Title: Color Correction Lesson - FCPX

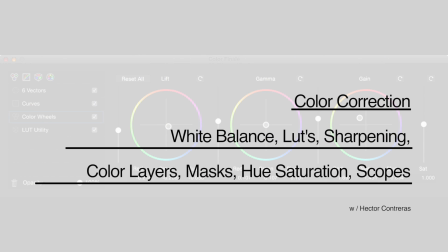0:00 Hello everyone, today we'll be going over color correction, which is an umbrella term for many things. Today's lesson will focus on the use of white balance, LUT applications, the sharpening of an image,
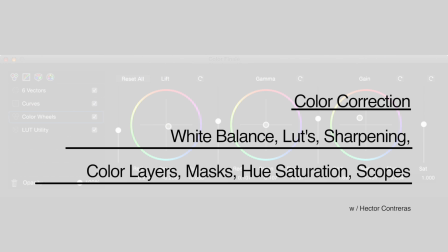0:19 several layers of color, the use of a mask, the use of hue saturation, and scopes.
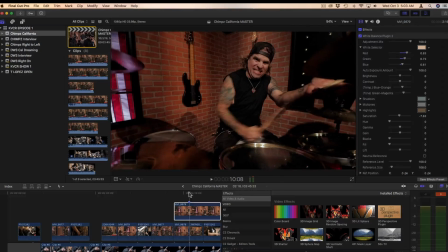0:29 And for this clip, we're going to be using a piece from a wonderful show called Musicology.
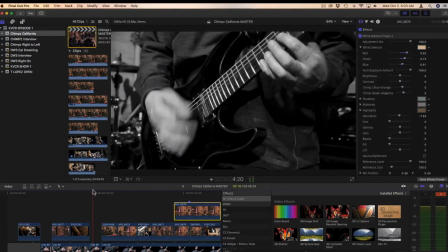0:35 You should watch it. Here's a little bit.
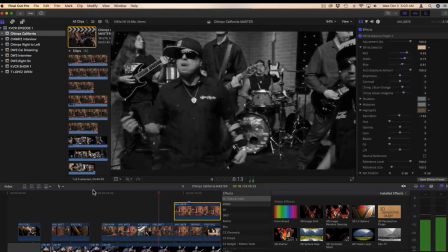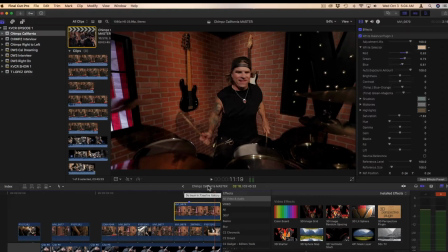0:46 Stop it right there. Now, this
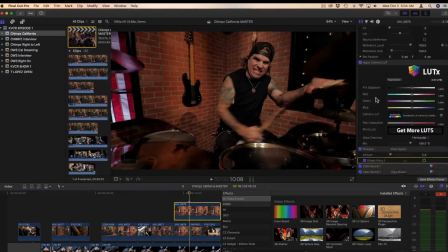0:53 predetermined spot appears this way, but what I'm going to do is I'm going to reverse engineer this clip so you can see the process that's taken place.
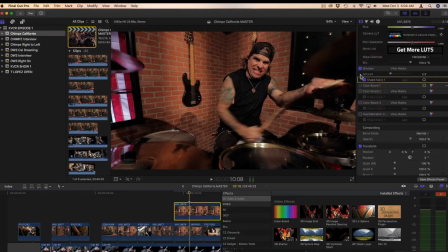1:05 So you can see
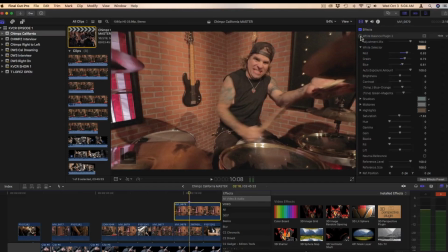1:10 the difference. Okay, here's the footage raw with no effects, no so-called color correction. Now, the first step in the process is to white balance.
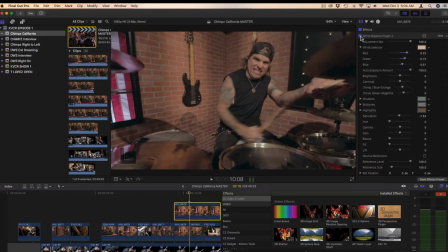1:27 And the point is, here to apply it. The point is to try to get what's supposed to be white in the shot white. And it's not always that easy, but you know, like this is supposedly white now.
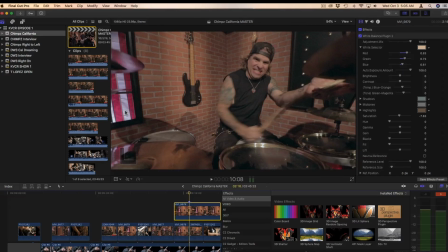1:44 It's better white. It's a little blue still, but it's better than it was. For 90% of the editors that out there, that's it. They're done. It's color corrected. Let's move on. Which is sad because there's much more that can be done, and we're going to go through the process.
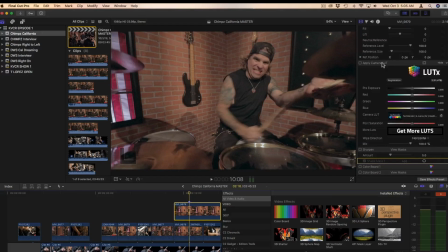2:05 The next thing we're going to do is apply a LUT, also known as lookup table. These are made by the manufacturers of certain cameras. So we use the Canon 5D on this, so we're going to apply a Canon LUT. So let's do that now.
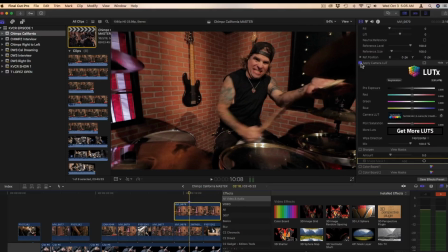2:26 And there you go. Exposing more saturation and making it more cinematic. Now, as I do that, I notice Sean's face is soft.
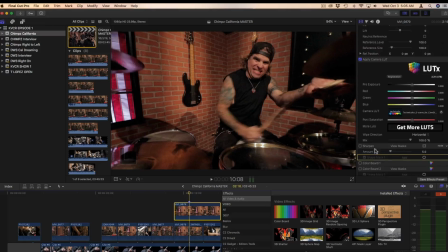2:42 So we have to sharpen him up. So to do so, I'm going to hit sharpen. Now, this, I didn't want to sharpen the entire image because I want the drummer, Sean, to be the focus of attention.
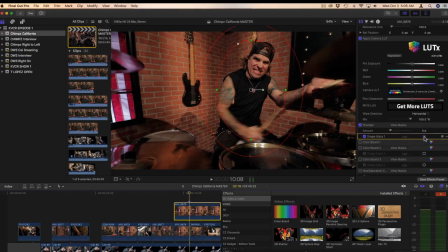3:00 So you apply a shape mask so that it only applies to that within the shape mask. You can invert it to apply to the outside, but in this case, we want the inside.
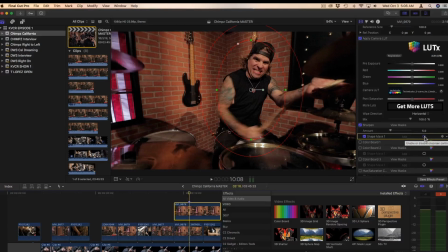3:16 So I'm going to remove this mask now that you see where it's at, and then unsharpened, sharpened, unsharpened, sharpened. Great.
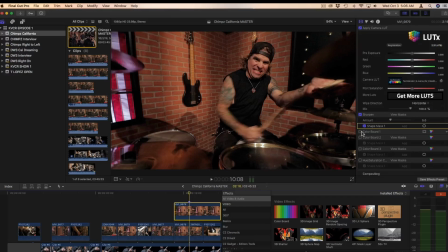3:32 Now we're going to add another layer of color, and this is just to darken the overall image. So we'll put that in there just to bring everything down. And the reason I'm doing that, I'll get into it later, is because I know that it's going to be too high for the scopes. Now we'll go to another layer.
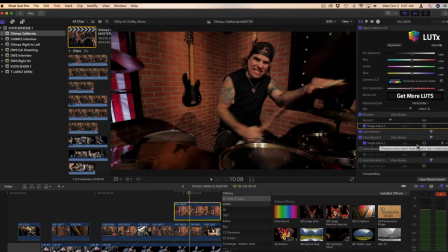3:51 But this time, the layer is around our subject. And what I want to do is create a artificial spotlight, if it will. Because at the facility that we're filming, we have no access to the lighting grid.